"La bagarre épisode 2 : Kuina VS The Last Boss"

Je peux avoir les coups les plus propres possibles, ou les plus belles actions, si mon regard et mon corps ne transmettent pas d'intention, le combat ne passera pas.
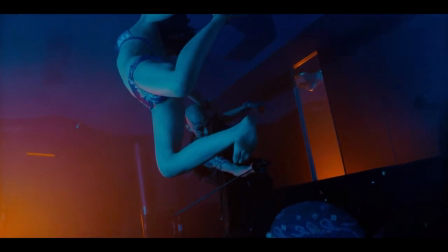On rajoute à ça des super ralentis et des passages qui rappellent le manga, et on passe un bon moment. Sauf pour les épileptiques. RIP. En parlant du manga, c'est assez intéressant. En plus du travail avec le réalisateur, le chorégraphe de combat doit travailler avec ce que lui donne le manga. Donc autant on a une base, un début, une fin, mais c'est au chorégraphe de choisir s'il va respecter ou non les mouvements que lui impose le dessin.
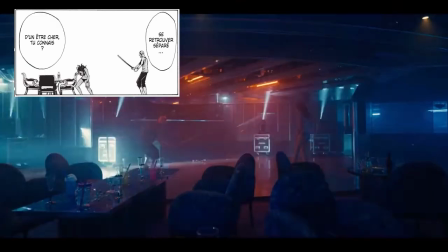Des fois, c'est respecté. On retrouve des idées, des intentions, tout au long des scènes, dans les poses et dans les gardes. Mais ici, le traitement de The Last Boss est assez particulier. Dans le manga, on a un personnage psychopathe qui a appris à manipuler son arme. Position du corps et des mains ainsi que les techniques, ça a l'air d'aller. Mais comme on va le voir dans la série, on est toujours sur un psychopathe, mais il sait pas manier son arme. Ça, oui. Ça, non. Ça, oui.
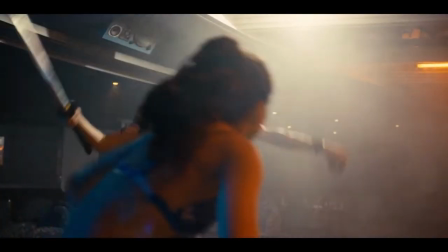Ça, non. Ça, oui. Et ça, non. Mais c'est un choix qui a été fait. Concernant Kuina, elle est restée comme dans le manga. Position, technique, maîtrise, intention, tout y est. Au final, le combat est bien rythmé.
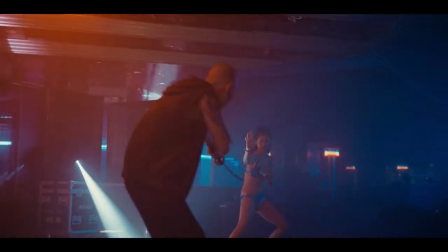Avec les moments de forte intensité et de pression alternés avec des moments d'accalmie, on peut vraiment apprécier l'image et les poses.
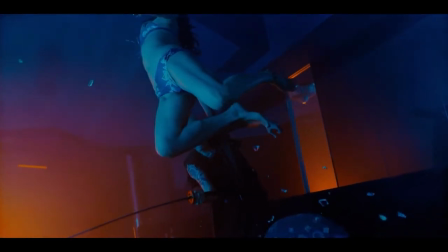Le tout associé avec des ralentis et des changements de plan judicieux, on se retrouve avec un combat assez lisible. Et même les belles actions ne sont pas cutées. On peut aussi apprécier des très beaux coups ralentis. Bon, on a compris, on a un combat qui flatte l'œil. Mais niveau martial, ça donne quoi?
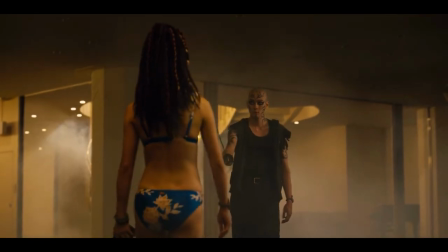Déjà, par rapport à Game of Thrones, on comprend un peu mieux comment il se déplace. Et mis à part les distances du sabreur qui sont mauvaises, Kuina semble bien gérer ses distances.
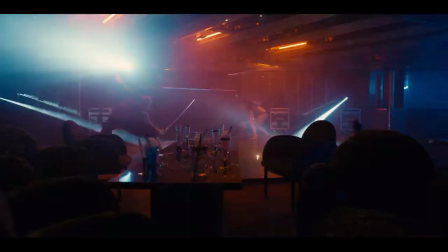On voit bien distance d'observation, d'engagement, etc. Et ça, ça rend l'affrontement plus logique. Parce qu'en temps normal, Kuina, elle aurait aucune chance. Mais étant donné qu'elle fait très attention aux distances et qu'elle maîtrise les arts martiaux, ça ne peut qu'augmenter ses chances de survie.
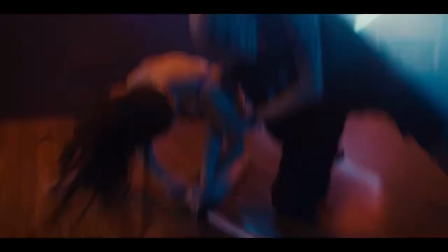Le plus important dans ce combat pour Kuina, c'est de réussir à briser la distance. Et des fois, on se demande par quel miracle elle y arrive.
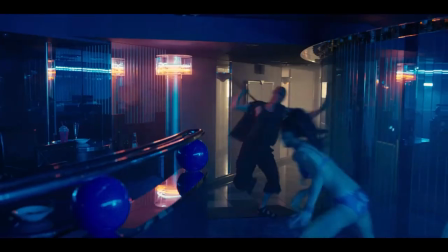Les techniques de combat de Kuina sont plutôt intéressantes, et les techniques de sabre, on n'en parlera pas parce que... Bah... Il n'y en a pas. Et si on veut vraiment parler de techniques de sabre, ça va surtout être des bokata. Ou alors des vraies techniques martiales. Et pas juste des chouch. Bon réflexe. On se bat pas en tongs ou en talons. Le mieux c'est d'être le plus à l'aise possible, le plus confortable. Par contre, on n'est pas dans Dead or Alive. Donc se battre en maillot de bain, c'est peut-être pas la meilleure des idées. Et lâche ton putain de téléphone. Putain de génération toujours accrochée à son téléphone.
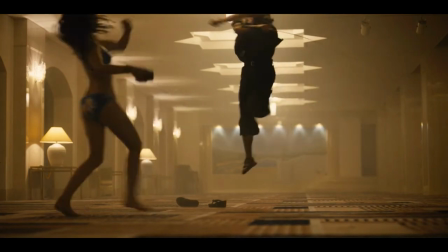Pas si con les petits sauts, parce que dans pas mal de techniques au katana, on en voit. Ça fait partie des techniques de déplacement et des jeux de jambes qui peuvent influencer la puissance ou la vitesse d'un coup, et ça fait plaisir d'en voir.
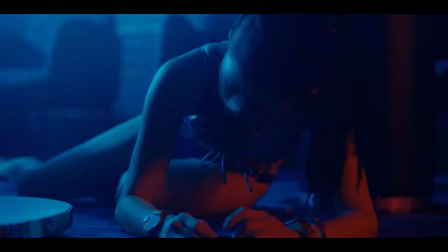Bonne utilisation des décors. Mais au vu de la qualité tranchante du katana, le bouclier table basse, c'est pas le meilleur choix. En ce qui concerne les coups de poing et les coups de pied, j'ai pas grand chose à dire. Ils sont nickels, comme la plupart des coups sans les armes en fait.
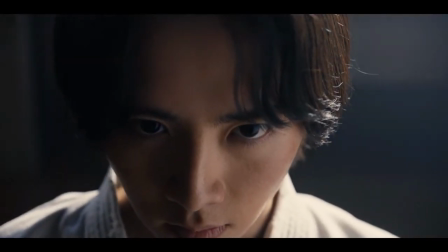Au final, quand on découvre le flashback, on comprend mieux. Kuina a l'air de maîtriser une forme de karaté bien vénère.
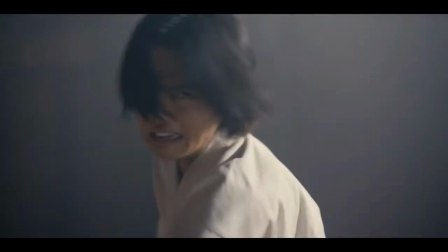Il en existe tout un tas. Et vu la violence des coups, je dirais qu'on est sur du Kyokushin ou du Goju-Ryu.
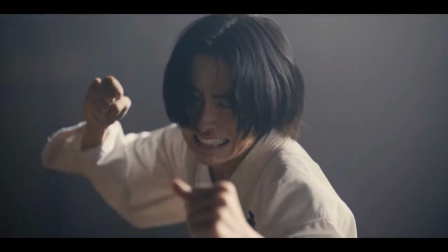On est sur des coups rapides et violents. Très bien sur les jeux et les réactions des comédiens. Et la maîtrise de chaque personnage fait vraiment ressortir la réalité de ce genre de coups.
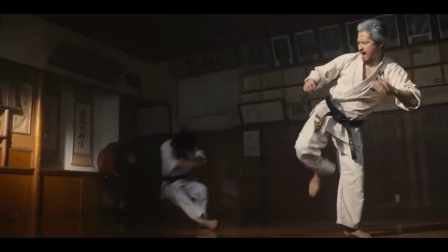Avec une bonne logique dans les techniques en fonction des différents niveaux de maîtrise, du maître à l'élève. On revient dans le présent, et pas mal. Il profite du fait qu'ils soient en sécurité pour mettre la pression.